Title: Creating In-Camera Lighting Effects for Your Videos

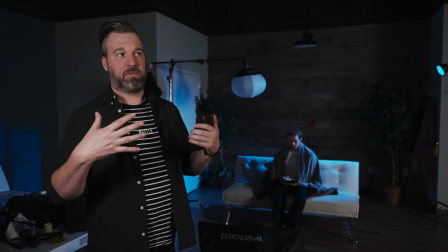12:18 So that light should be a little bit more blue in tone because that's going to be simulating that light that'll be coming in through a window, maybe in a kitchen or nearby in the living room.
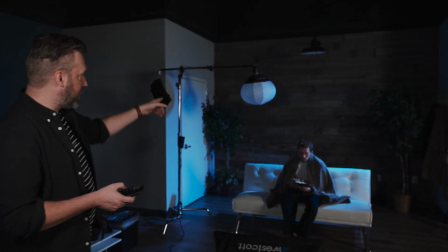12:26 Our next light we're going to bring up will be the lantern overhead.
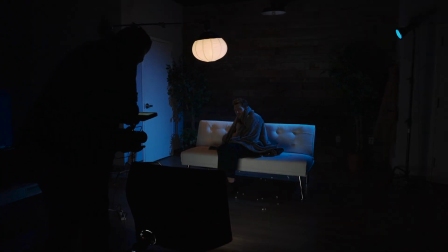12:30 Now this light is going to be a much warmer tone because in an interior of a house, typically like your lamps and everything else are going to have that very warm tone to them.
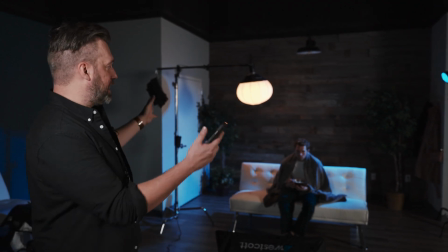12:38 So we're trying to play off of that moonlight a little bit just to kind of give the shot a little bit more color and a little bit more dimensionality.
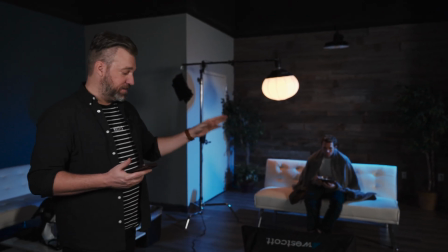12:44 And going into our final light, which is our softbox down here on the ground, this is an L60B, and we're using the TV effect inside of it.
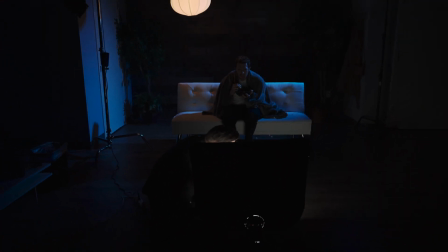12:52 That effect is going to kind of flicker as if you're watching television and things are happening on TV.
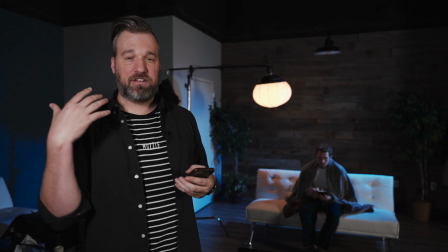12:57 It's going to flicker on the face and just give it a little bit more of that realism.
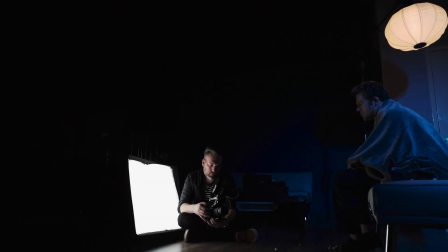13:00 We're using the softbox because we want it to feel like a television, and we want the light to be soft enough that's coming out of a large source like it would out of a television.
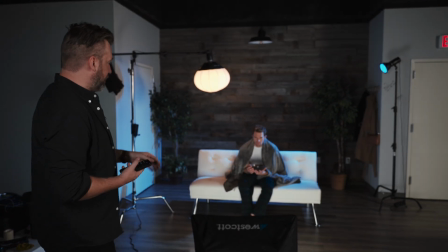13:09 So we'll go ahead and turn that light on, and you can see how it's kind of giving that little flicker effect here on our actor.
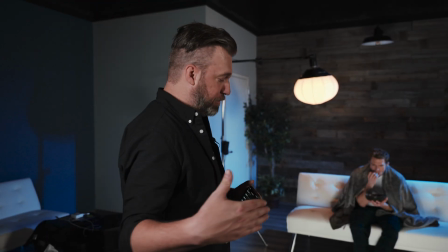13:15 So it kind of helps to sell that narrative a little bit more. We'll be filming most of this from the television's perspective and getting his reaction to the TV.
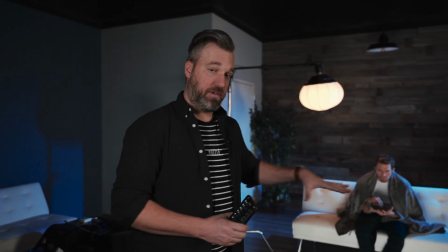13:22 That means we're going to shoot over the TV. We're going to shoot from the TV perspective as well,
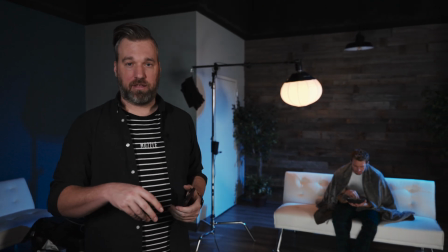13:26 and some side shots and some shots in the popcorn in the bowl to kind of just help
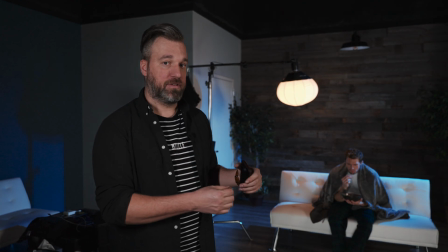13:31 sell this narrative and get all of our elements to create a little kind of fun story.
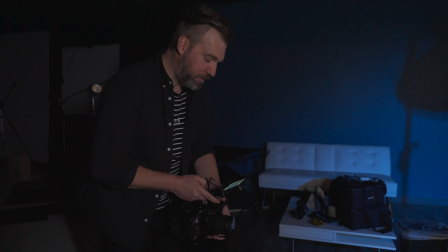13:36 We don't want this camera to be super tied down.
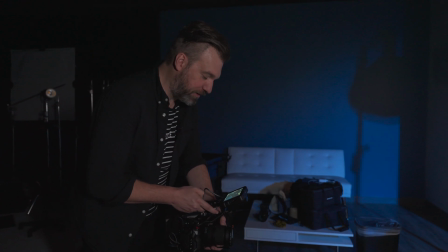13:39 We want there to be a little bit of jitter in it because it kind of helps emphasize this kind of tense and anxiety-driven moment of the scary movie.
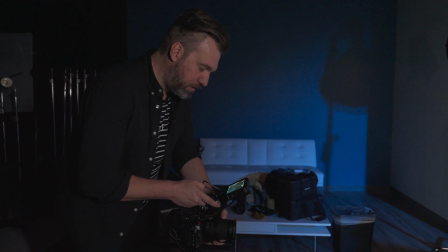13:46 All right, he's doing a good job there. Give me a little bit of a scared scene, but just don't lose our popcorn.
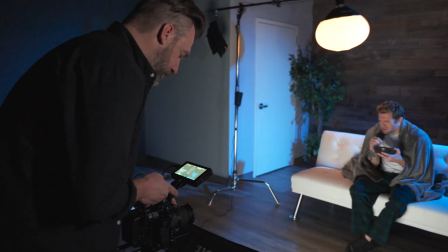13:51 There we are. Yep, there we go, looking away. Pull the blanket up a little bit too. We're gonna do a little bit of a hide behind the blankety thing. Excellent. So we'll take that as our wide.
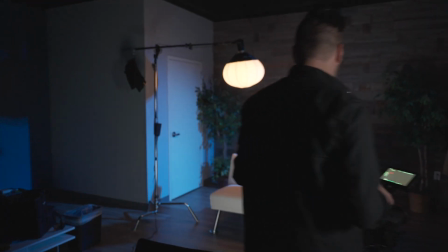14:01 We're gonna move into a little bit of a tighter shot. We're gonna shoot kind of across the face here.
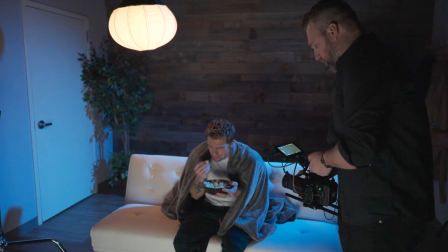14:06 These are just those elements that you use to break up those really long narrative shots.
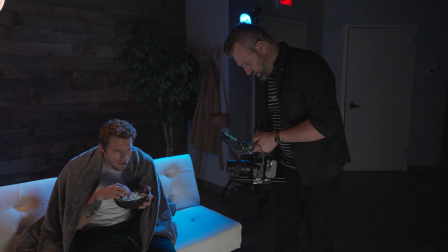14:12 So we have our side here. And when we're shooting this tight to his face, especially from a side angle,
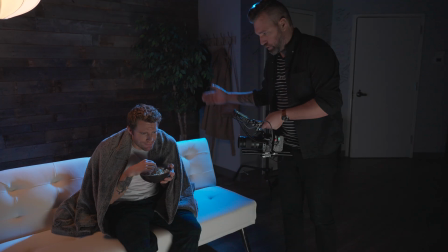14:19 we're seeing the effect of that television even more because we have that blue light that's coming in from behind, and this light is disrupting that blue light.
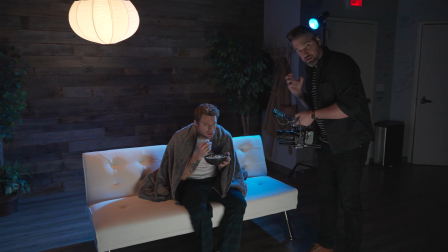14:26 So we see the frequency of the flutter even more.
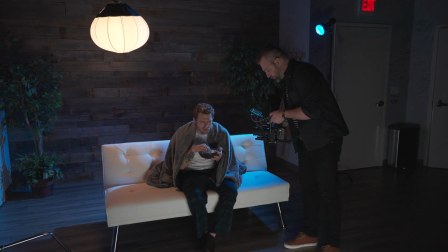14:31 Very good.